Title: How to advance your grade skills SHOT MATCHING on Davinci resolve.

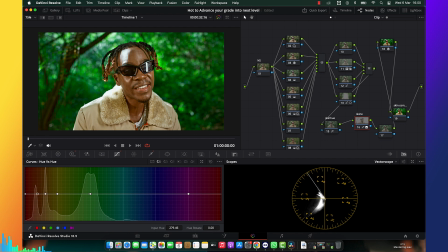16:44 So I'm going to select this and put it slightly, not too much,
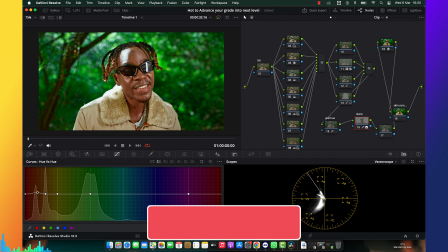16:54 somewhere around. This is too much.
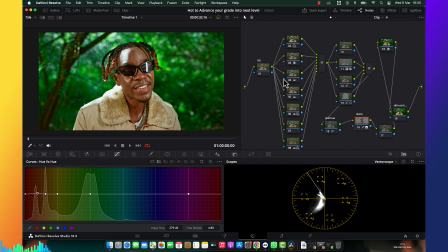Alright, so I think now skin tone is look chocolate when I do so, and when I do so it look different.
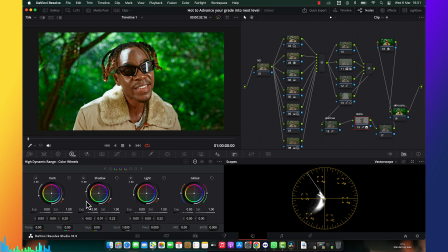17:18 It really looks different. So what I'm going to do more is just I'm going to increase create the shadow. So I want this to look a little bit brighter. This is why I'm using this technique. And then another thing is that I'm going to do is just I'm going to use a noise reduction to the skin tone,
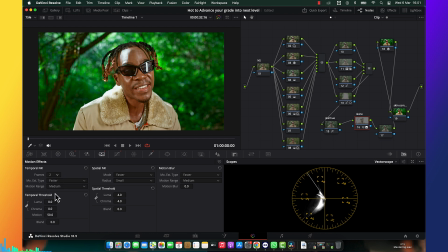17:37 so that the skin tone has to be a little bit smooth and cleaning
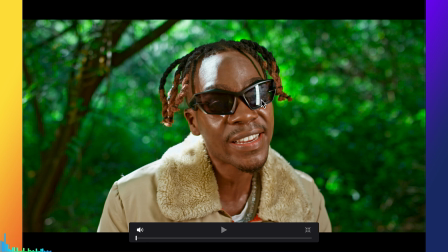17:44 something if it's around there. So now look at the skin tone, looks beautiful and clean.
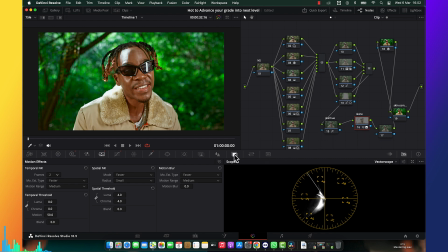17:49 So I think what I can do more is just maybe reduce a little bit of intensity to make it look realistic, somewhere around there. And then another thing is having a skin tone look,
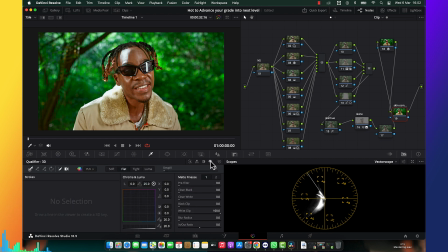18:09 skin tone node, which is outside. And then what I'm going to do is I'm going to qualify the skin tone once again. Here is where I'm going to do a compression of a skin tone.
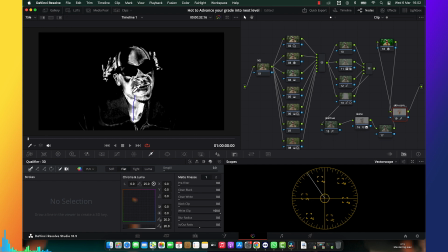18:22 So look careful here what I'm going to do, and whatever I'm going to do here, you have to be careful with your
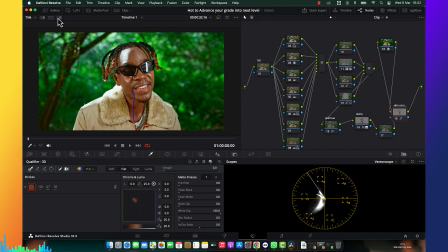18:30 decisions, because if you do too much you're going to ruin your picture.
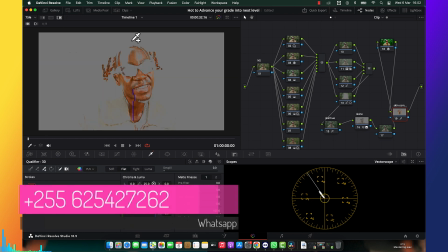18:34 So you have to do erase, and I'm going to tell you a reason why I do so.
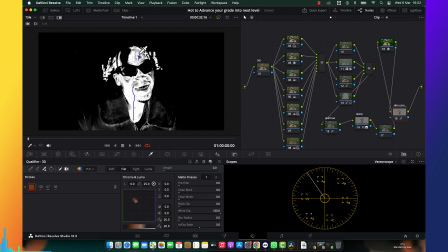18:41 This image is a little bit slow, but all right, now we're good.
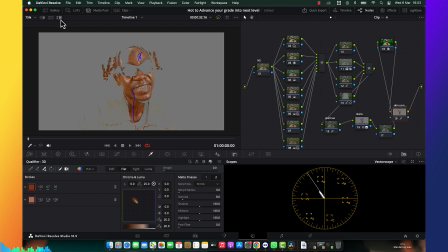19:04 All right, let me tell you this.
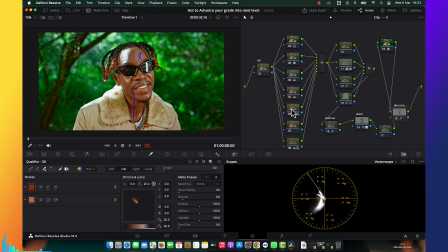19:06 A reason why I just do a compression of a skin tone is that I want to all the skin tone look the same color, not like this part the skin tone is red, this part the skin tone is yellow, this part is skin tone is this color.
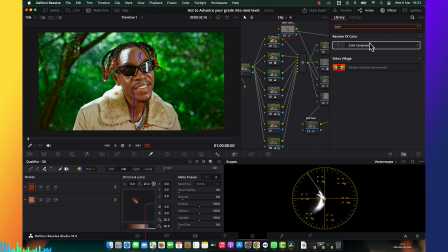19:21 This is not what I want. I want all the skin tone look the same color. This is why I use color compression. So I'm about to select the part of a skin that I want, like maybe this part.
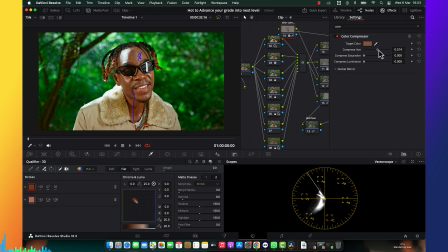19:35 I'm about to select and compress my skin tone to look the same, and do a compression saturations. So now look at my skin tone, even to the virtual scope.
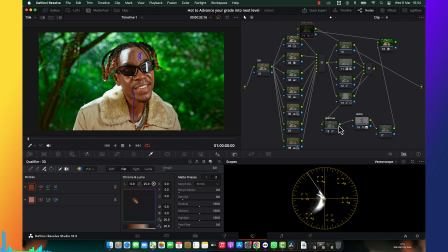19:50 Now look how perfect the skin tone is. It doesn't have so much color into it.
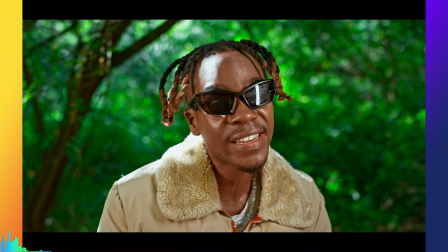19:56 It has only one color. All the skin tone has a same color. Look before and after. Look, all the skin tone have the same color.
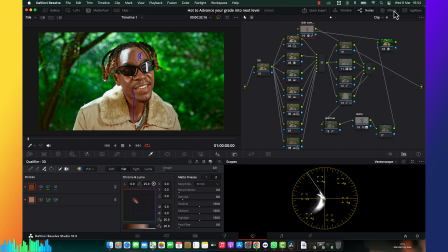20:07 But make sure you are not doing too much, because when you're doing too much you don't have any realistic to image. So I'm going to do erase like somewhere over here, and I'm going to do raise someone else, so you have a little bit of realistic, and this is what I did.
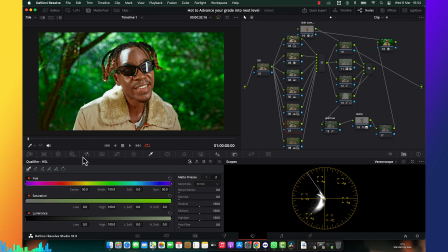20:21 All right, so another thing that I found out, maybe I can jump and maybe reduce exposure a little bit to make it look calmer. And this is type of grade that I wanted, so I think it's beautiful.
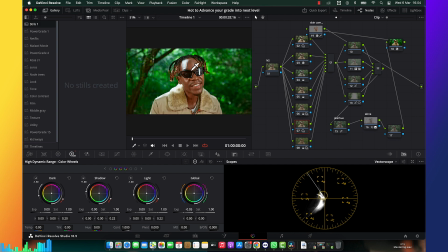20:41 So what I'm going to do is just I'm going to this guy, let me try to no don't this.